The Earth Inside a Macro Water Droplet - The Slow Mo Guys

Hello, I'm Gab, and welcome to this solo-hosted Slow Mo Guys video. This video is sponsored by LG,
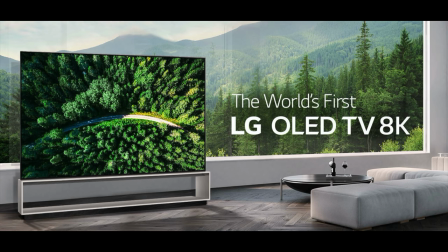[0:06]
and to help us make it, they've kindly provided this colossal television which is currently displaying the live feed of a phantom camera sat right over there. So why don't we take a look at the setup.
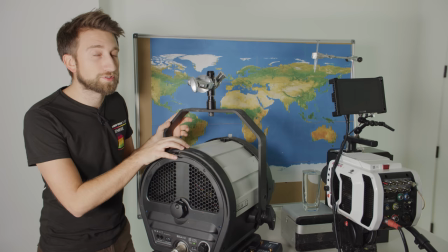[0:19]
There is a set of stills photos online by a German photographer called Marcus Ruggles, I think is how you pronounce his name, who's done a bunch of droplet photography.
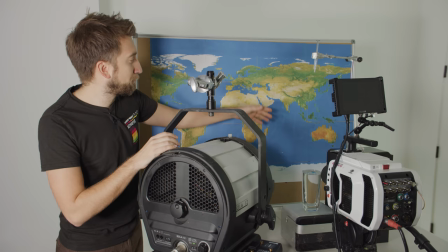[0:28]
So as the droplet falls into the water and then rises back up and separates from its column,
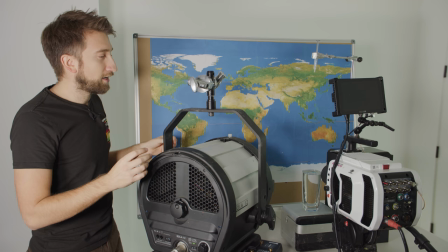[0:34]
he'll take a picture and it will refract an image through the droplet behind. So he's done the Earth and other planets.
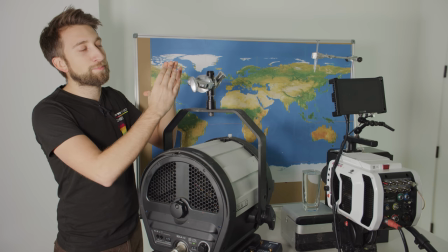[0:41]
And we're going to basically replicate that but have a video element so you can actually see it in motion and hopefully see the separation of the droplet.
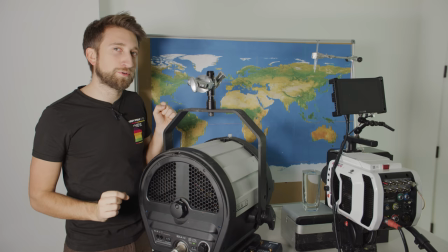[0:48]
And it will just look like the planet Earth. There's a little globe in a tiny droplet of water.
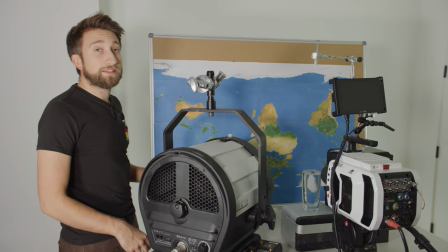[0:54]
Now in order to make this work we need to flip the world upside down and that is because the droplet of water will be flipping the
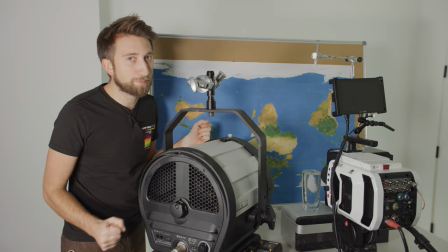[1:01]
image so all of the information down here will be seen in the top of the droplet and all the information from up here will be seen in the bottom. Kind of like how your eyeballs work.
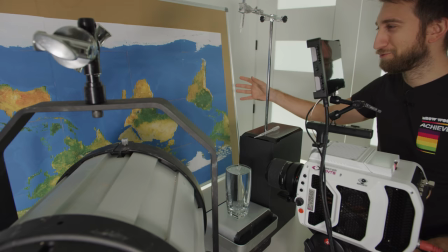[1:11]
Now I didn't actually have a big map of the earth like this so I printed one out on like 15 pieces of paper, cut them out and stuck them to this board.
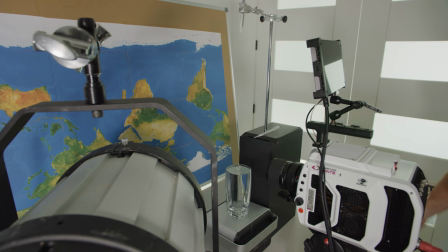[1:19]
It looks pretty terrible but hopefully because it will be seen through a droplet about here you won't be able to notice
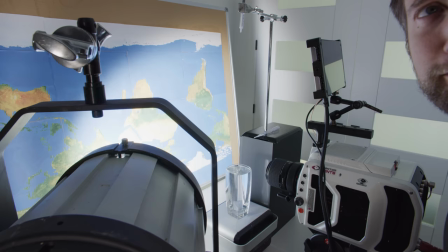[1:25]
how shoddy my map is we'll start at 12 and a half thousand frames a second on the v2640 which means we need a lot of light let me stop you down there
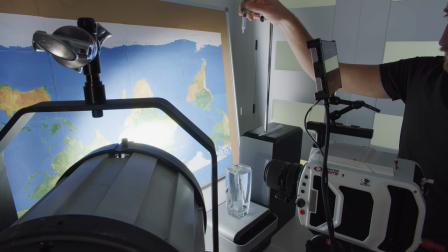[1:33]
and this could take many many attempts
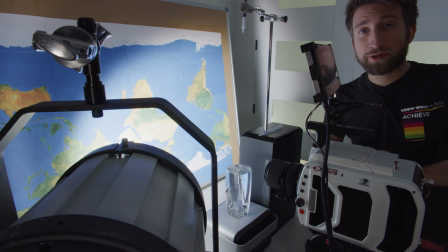because this is such a fiddly shot and this camera is very loud to stand next to i'm going to play it back on the 8k oled while
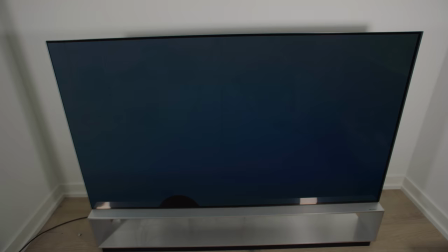[1:52]
we watch these back i'm going to turn off the on-screen display so we don't have anything fixed so
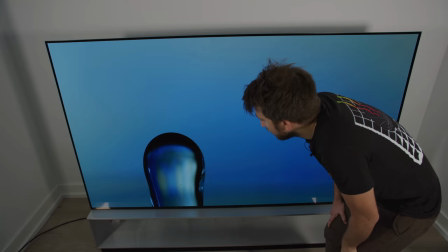[2:00]
this time I focused on the droplet itself yeah
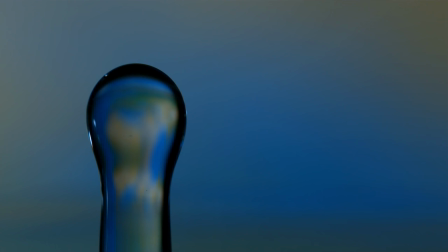[2:04]
and it does seem like the map is too far away from the droplet
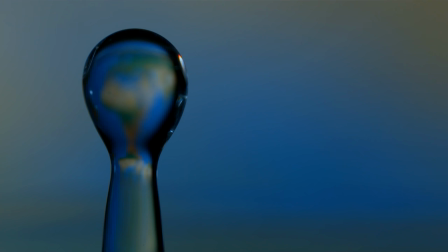[2:10]
to be in focus at the same time so I'm gonna have to figure out a way to add some depth here I do love how the 12,000 frames the separation it should really nice. What do you think, Smee? Oh yeah, do you like that? It's cool, isn't it? What do you think of the droplet? What do you think of the droplet? It's good, isn't it? Yeah.
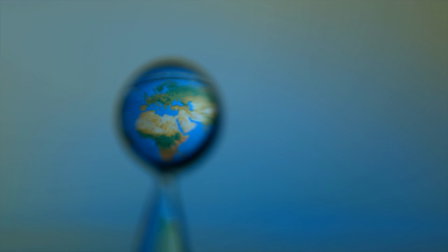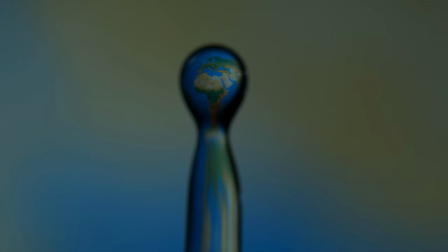[2:41]
So this is the opposite. The map is in focus, but the actual definition of the droplet is very blurry.
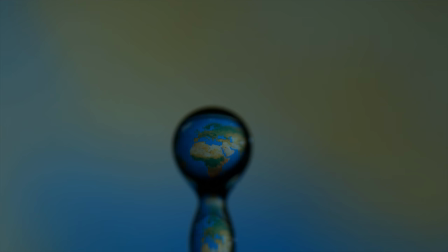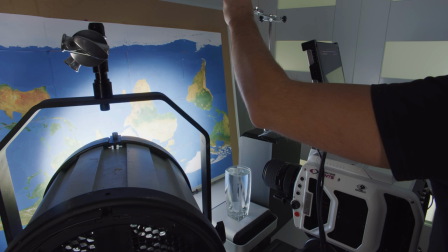[2:56]
That one went a little bit too high, just out of frame. So I'm just going to tilt up, Try again.
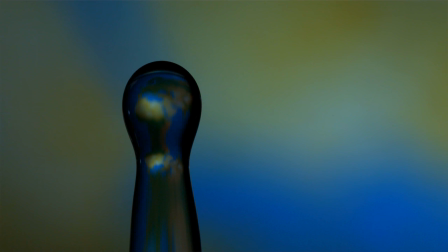[3:03]
So I've stopped the lens down here, that's why it's a lot darker, but it has brought this map slightly more in focus.
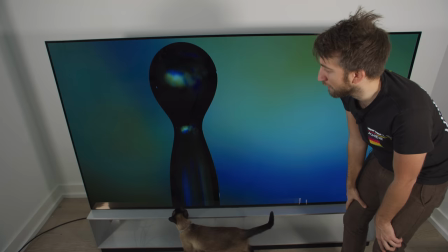[3:09]
I think I'm gonna have to stop the lens down even further to get that sharp looking, which will make it even darker.
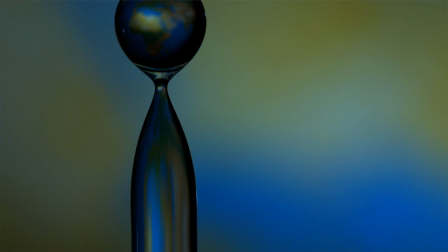[3:15]
But this is currently at 12,000 frames a second and I think it might be slower than we need.
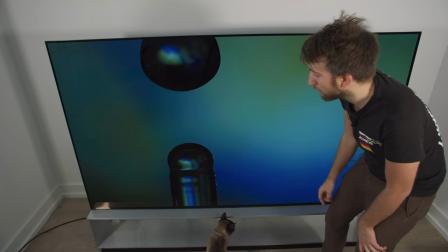[3:21]
God, I love the way it stacks them like that.
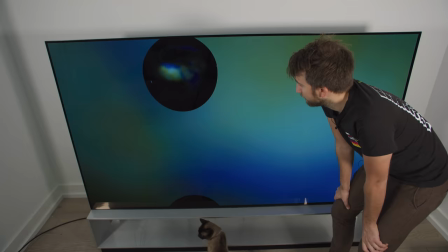[3:25]
So we could probably get away with dropping it to 6,000 frames a second and stopping the lens down even more.
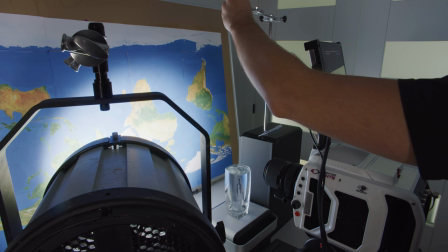[3:33]
Reset the old syringe here.
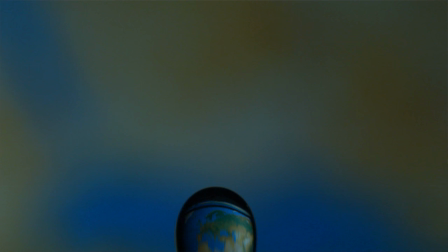[3:39]
So this is 6,000 frames a second. So we've gained an entire stop of light and I've been able to add a little bit more depth.
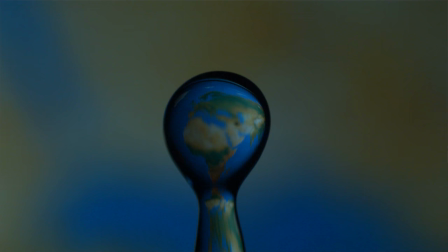[3:47]
It's still dark, so I'm gonna add another light, but this is just testing it. Yeah, so now the actual droplet itself is showing sharpness as well as the map.
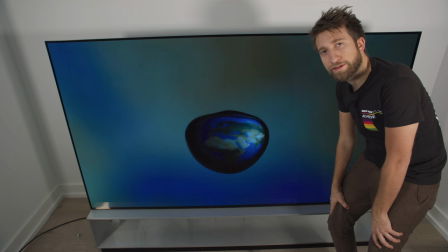[3:58]
Getting there.
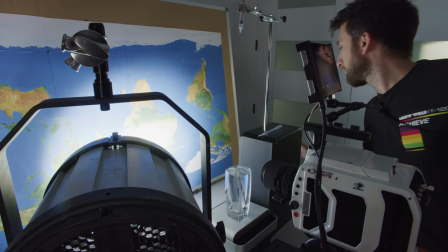[3:59]
I wanna get just a bit more light now, So I'm going to turn on this very bright torch, which may result in an extremely bright Africa.
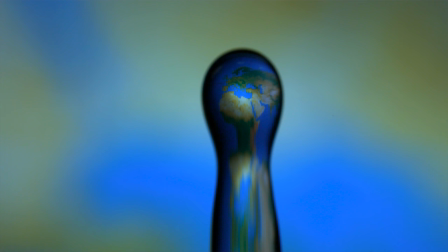[4:10]
Now to my eye at the time, this one made the map look the sharpest I've seen.
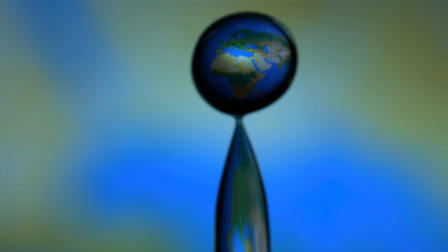[4:17]
Definitely at the cost of the sharpness of the droplet though. Wow. You can actually see how bad my map is in this one.
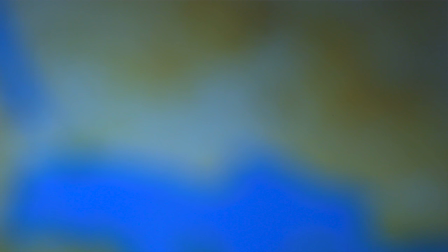[4:25]
You can see that line. At the cost of even more speed, I think I've got the map and the droplet but as sharp as I want them at the same time.
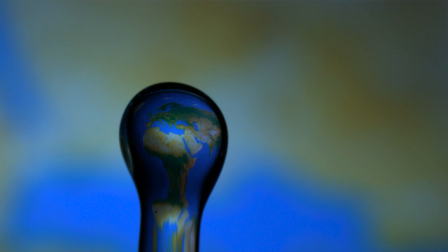[4:34]
We're only at 3000 frames a second though, so it is a little bit briefer. Oh, it's still long enough to see it.
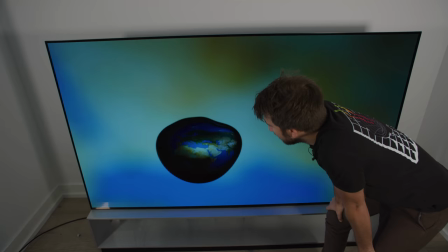[4:41]
Ooh. I'm liking this.
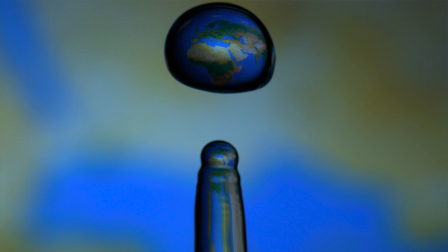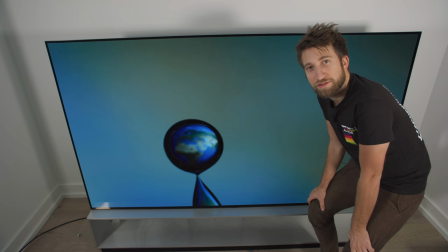[4:53]
I really enjoy videos like this, just experimental ones where you can just change one variable each time.
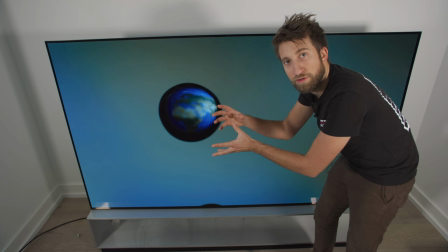[4:59]
Currently, the only light is on the map and I'm wondering whether to get this to appear a little bit more spherical in 3D,
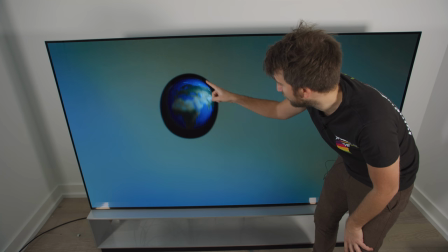[5:08]
I should actually shine some light to give little highlights on the edges of the droplet.
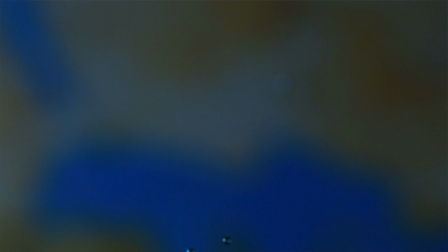[5:12]
So maybe hitting the droplet with some light at some point might be worth doing. So now I've taken the light that was blasting the top of Africa and I've shined it directly on the droplet. So we now have these glistening parts. It looks more like a marble, wow.
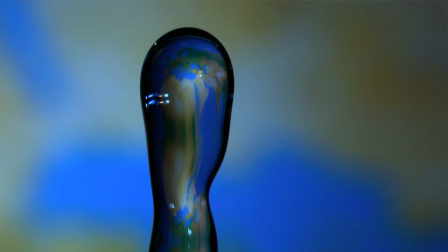[5:28]
Not sure if that's what we want, but it's definitely a different look. Not a huge fan of all these glares it's putting in.
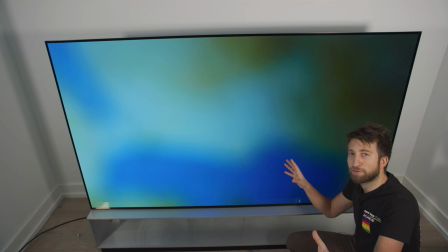[5:36]
I think for the next shot, I'm gonna get off this macro lens and just pull back slightly, maybe get a shot of the glass, bit of a wider shot and the map a little bit more in focus.
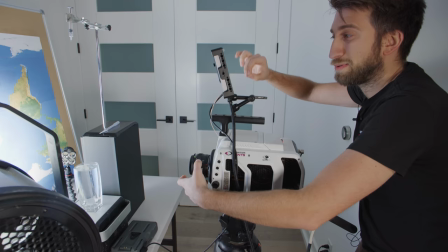[5:45]
So this will now allow me just to be a little bit further back, see the whole fall of the droplet, see the crown,
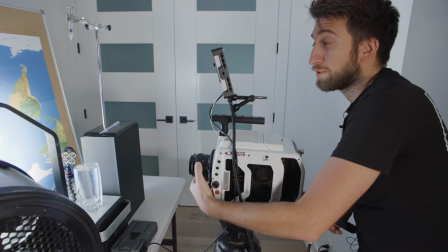[5:50]
see the column, the separation of the droplet and also the entire glass and the map at the same time.
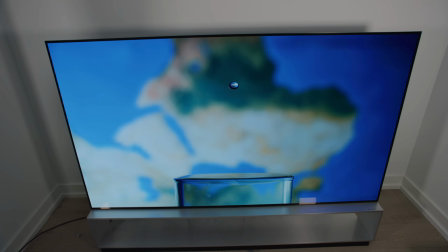[6:00]
It's a lot easier when it's not macro. Back at 12,000 frames.
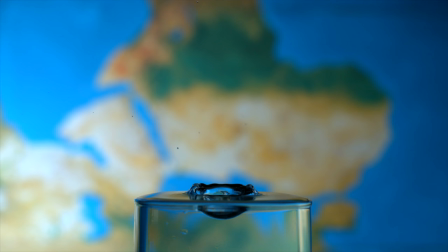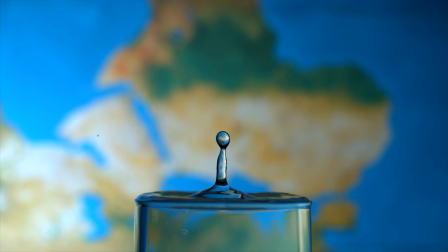Yeah, I feel like 12,000 is actually pretty perfect for this
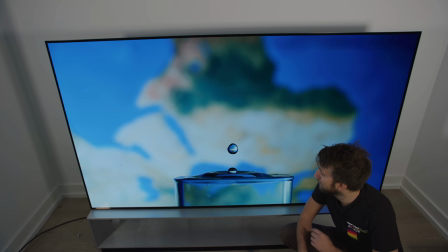[6:36]
It's incredibly leisurely like it's not too slow, but you really do see everything that's happening there
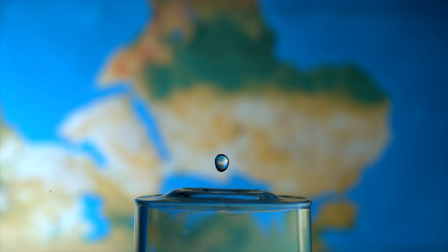[6:42]
And this shot has a lot more context than the super-duper macro stuff So far there's still in every shot.
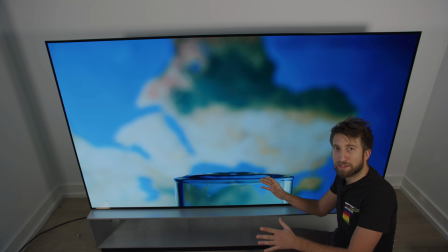[6:51]
There's been Sort of like a black border and the whole thing and I think that's mainly because my light is so close to the map it's leaving very dark areas which I kind of need the light to be that close otherwise it's not intense enough it's actually glaring error in this shot the
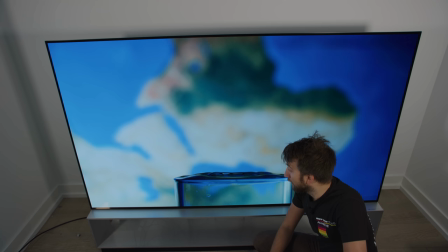[7:06]
light that's lighting me over there is not a high-speed light it's too low power so it's flickering because of the AC current and you can see it in the reflection there that is
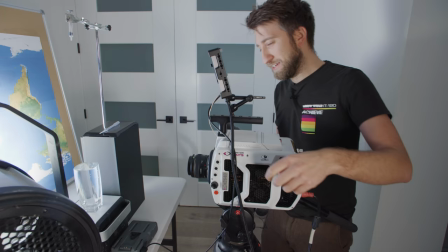[7:15]
it's high speed 101 really I've ballsed it up next up I'm gonna take this lens off and the mount
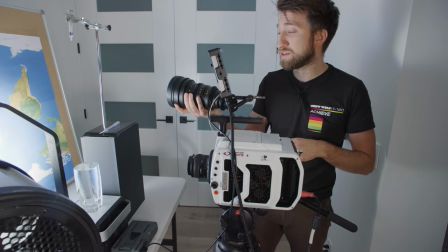[7:24]
off as well so it accepts a PL lens, one of these cinema lenses.
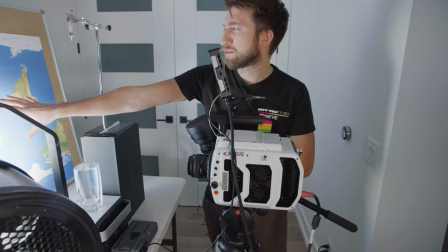[7:29]
It's a 200 mil, so I'm going to put this on, move the camera really far back to its minimum focus,
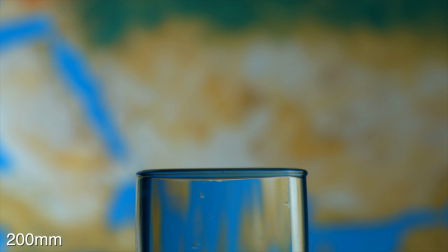[7:34]
and what that should do is bring the background and the droplet closer together in the shot.
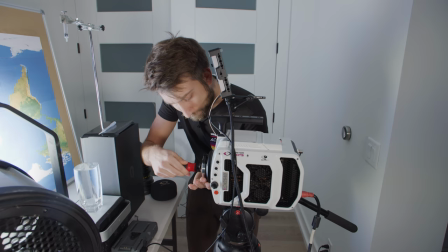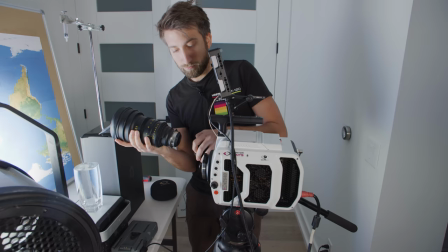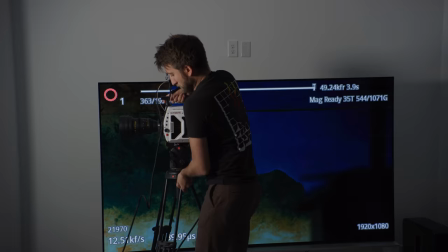Perfect.
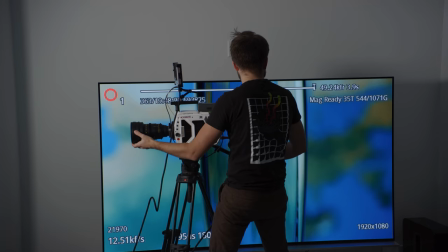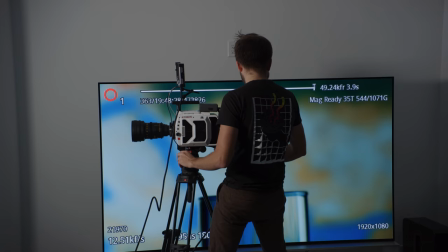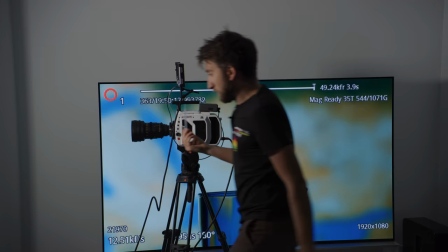[8:10]
Never in my life had a monitor this big. I'm just going to top up the water a little bit.